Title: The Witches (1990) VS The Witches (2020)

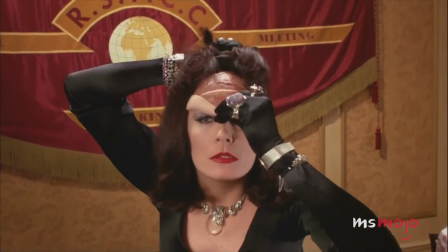248s
We're still shocked that the original Witches didn't score an Oscar nomination for its phenomenal makeup effects.
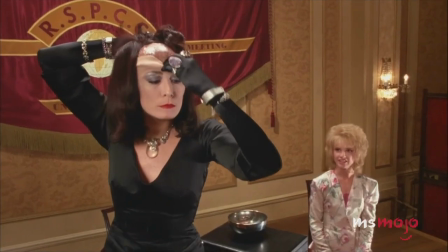255s
Being made at a time when CGI wasn't commonplace, the filmmakers had to think outside of the box.
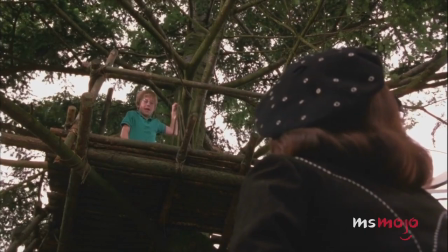260s
When Houston and her fellow witches are disguised as humans, those purple eyes were enough to send a shiver down anyone's spine.
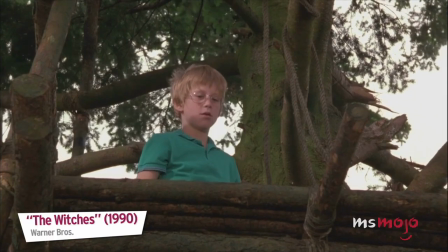267s I've got something for you here. Something I think you'll like.
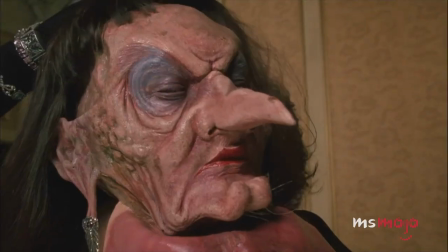273s
The makeup crew also delivered with prosthetic wizardry that still blows us away 30 years later.
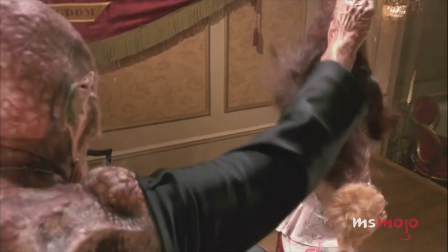279s
Their greatest feat was the makeup on Houston, which reportedly took over 6 hours to put on.
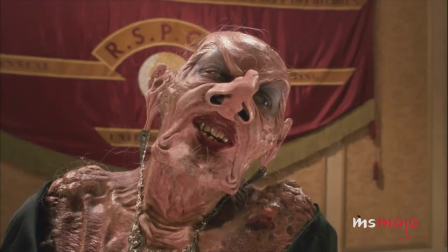289s Richard.
Seeing as she ended up looking like a hunchbacked vulture, she couldn't have been more uncomfortable.
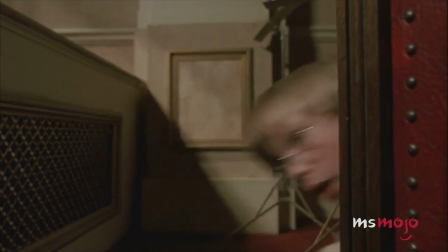295s
However, this never comes through in her dedicated performance.
My greatest triumph.
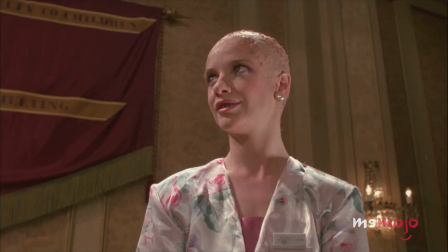301s A work of genius.
Though the witches in both versions are great and repulsive to look at,
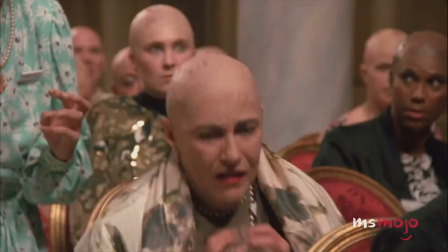309s
the ones in the original film showcase some of the finest practical effects in Jim Henson's filmography.
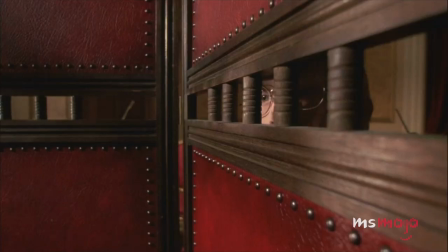314s A bitch who dares to say I'm wrong will not be with us very long!
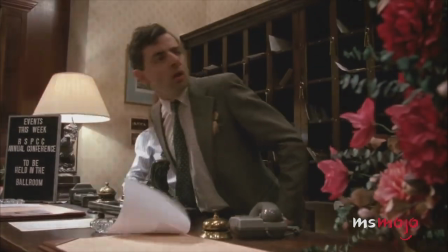326s
That's another point for the 1990 film. Winner, The Witches 1990.
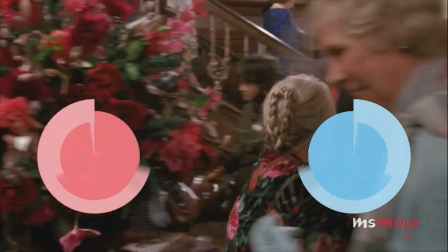332s
2020-0, 1992. Round 3, The Mice.
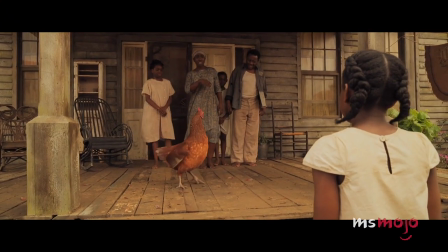336s
The CGI in the 2020 film can at times feel unnecessary. Couldn't they have gotten a real snake, chicken, and cat?
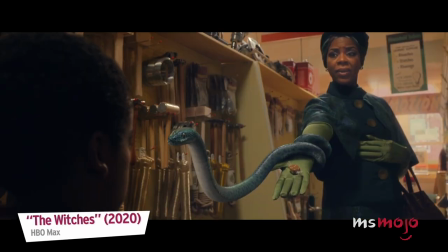344s Give her a kiss.
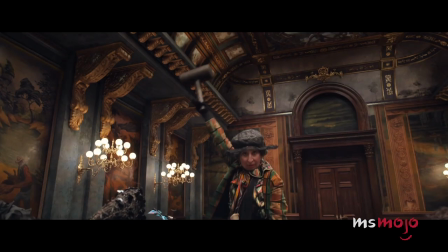349s
When it comes to the talking mice, however, we understand why the filmmakers took the CGI route.
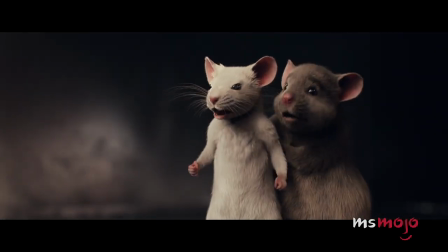354s I'm not afraid of nothing. I
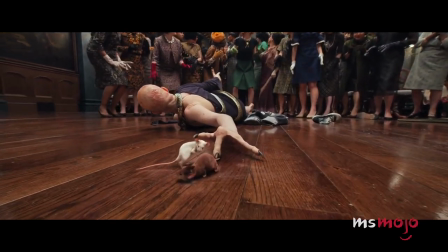359s hope.
Come on, give it to me! Give it to me!
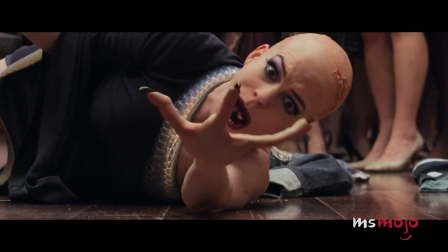363s
Don't get us wrong, the mice don't look realistic per se, which might turn some viewers off.
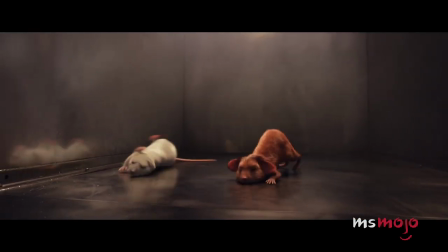369s
That being said, our main trio of mice all have distinctive designs that help to bring out their personalities.
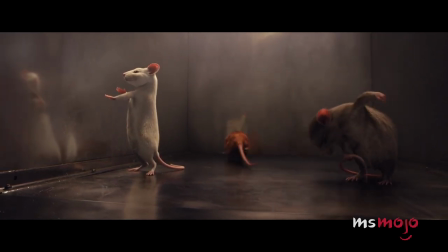375s What happened to us? Why are we mouses? Mice!
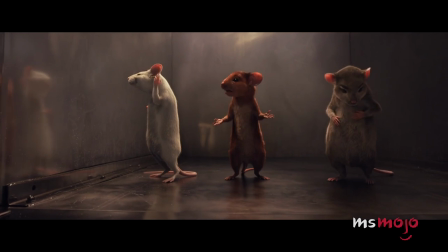379s Whatever! There's a convention of witches here in the hotel, and they have an evil potion. They put it in your chocolate.
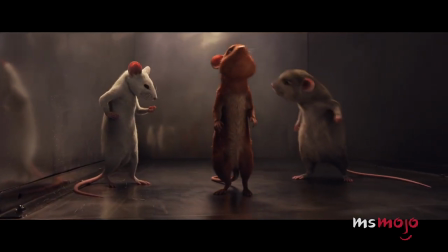386s My chocolate? Crikey!
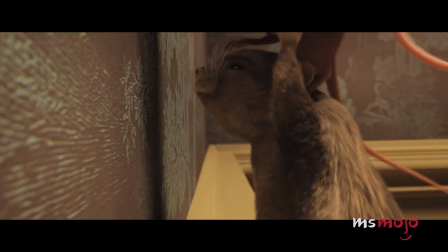388s
We know they're not really there, but the modern technology does allow the mice to be more expressive and energized than they would have been 30 years ago.
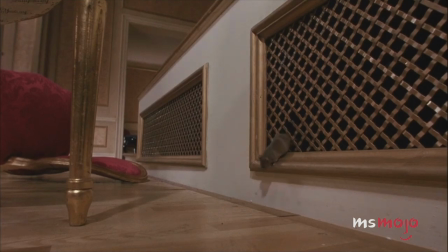395s
While the 1990 film occasionally used real mice, the filmmakers largely relied on animatronics and puppets.
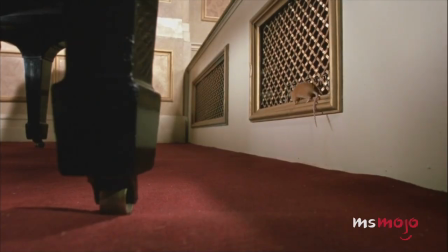402s
Three different sizes of mice were made, and it's hard not to admire the craftsmanship that went into them.
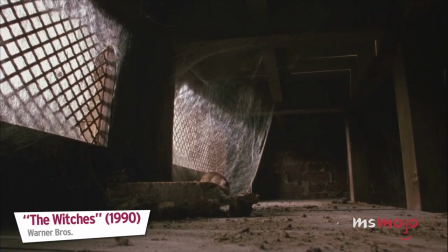407s Bruno, I don't believe it, I can talk.
That said, the mice effects can admittedly be hit and miss.
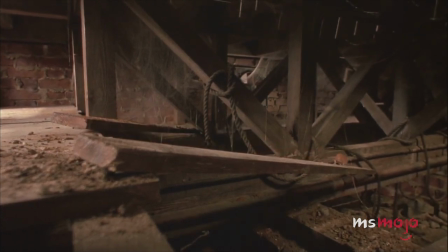413s
While the bigger models are full of life, the smaller ones sort of look like cat toys, especially when shot at a distance.
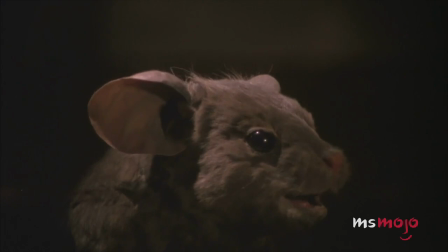419s Just because you're up, that doesn't mean the timer, good lord.
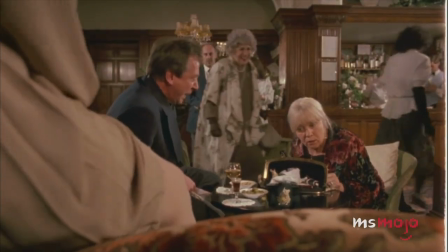427s
The puppeteers deserve props given the limitations of the time, but this is the one area where the film starts to show its age.
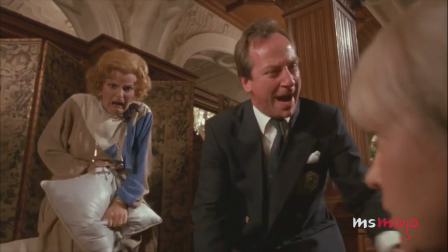434s Ouch! Ouch! Out before I call the police, jump out of me, old loony, just go on, they recognize me.
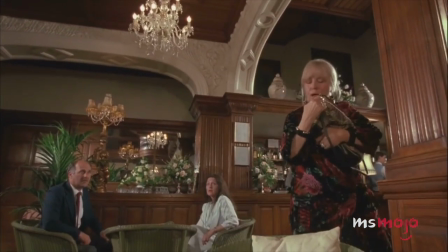439s
Still, there is a certain old-school charm to these effects. The techniques used to create the mice in both films have their advantages and drawbacks.
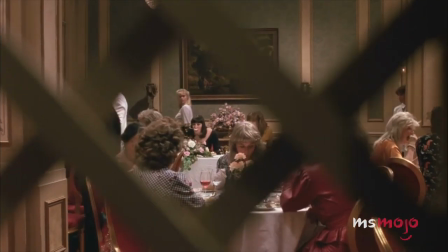448s
We're tempted to give this point to the 1990 film for all the innovative thinking that went into the mice.
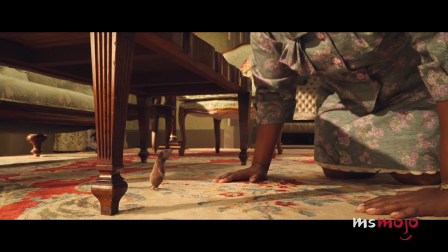453s
Not to mention, we're starting to get sick of seeing so many CGI rodent movies.
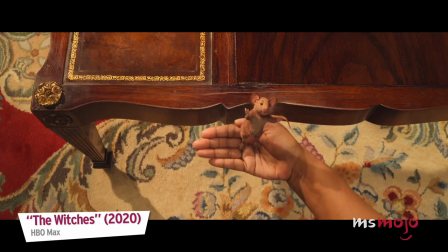457s I can't believe this happened to you. Believe me, things could be a lot worse. They could.
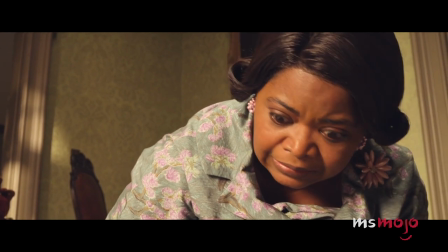462s
But since the mice in the reimagining have more detail and less restrictions, the 2020 film will win this round by a whisker.
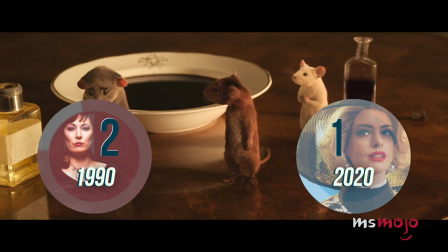469s
Winner, The Witches 2020. 2021, 1992.
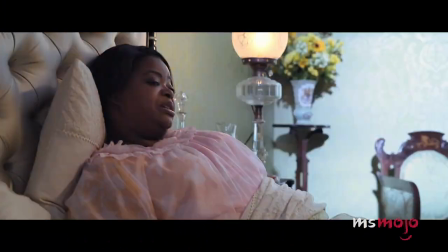475s
Round 4, faithfulness to the source material. In Dahl's book, the boy protagonist is English and his grandmother is Norwegian.
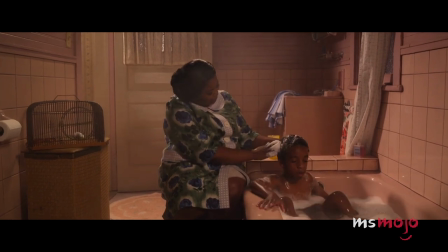482s
The 2020 adaptation offers more diversity, with both characters being played by African Americans.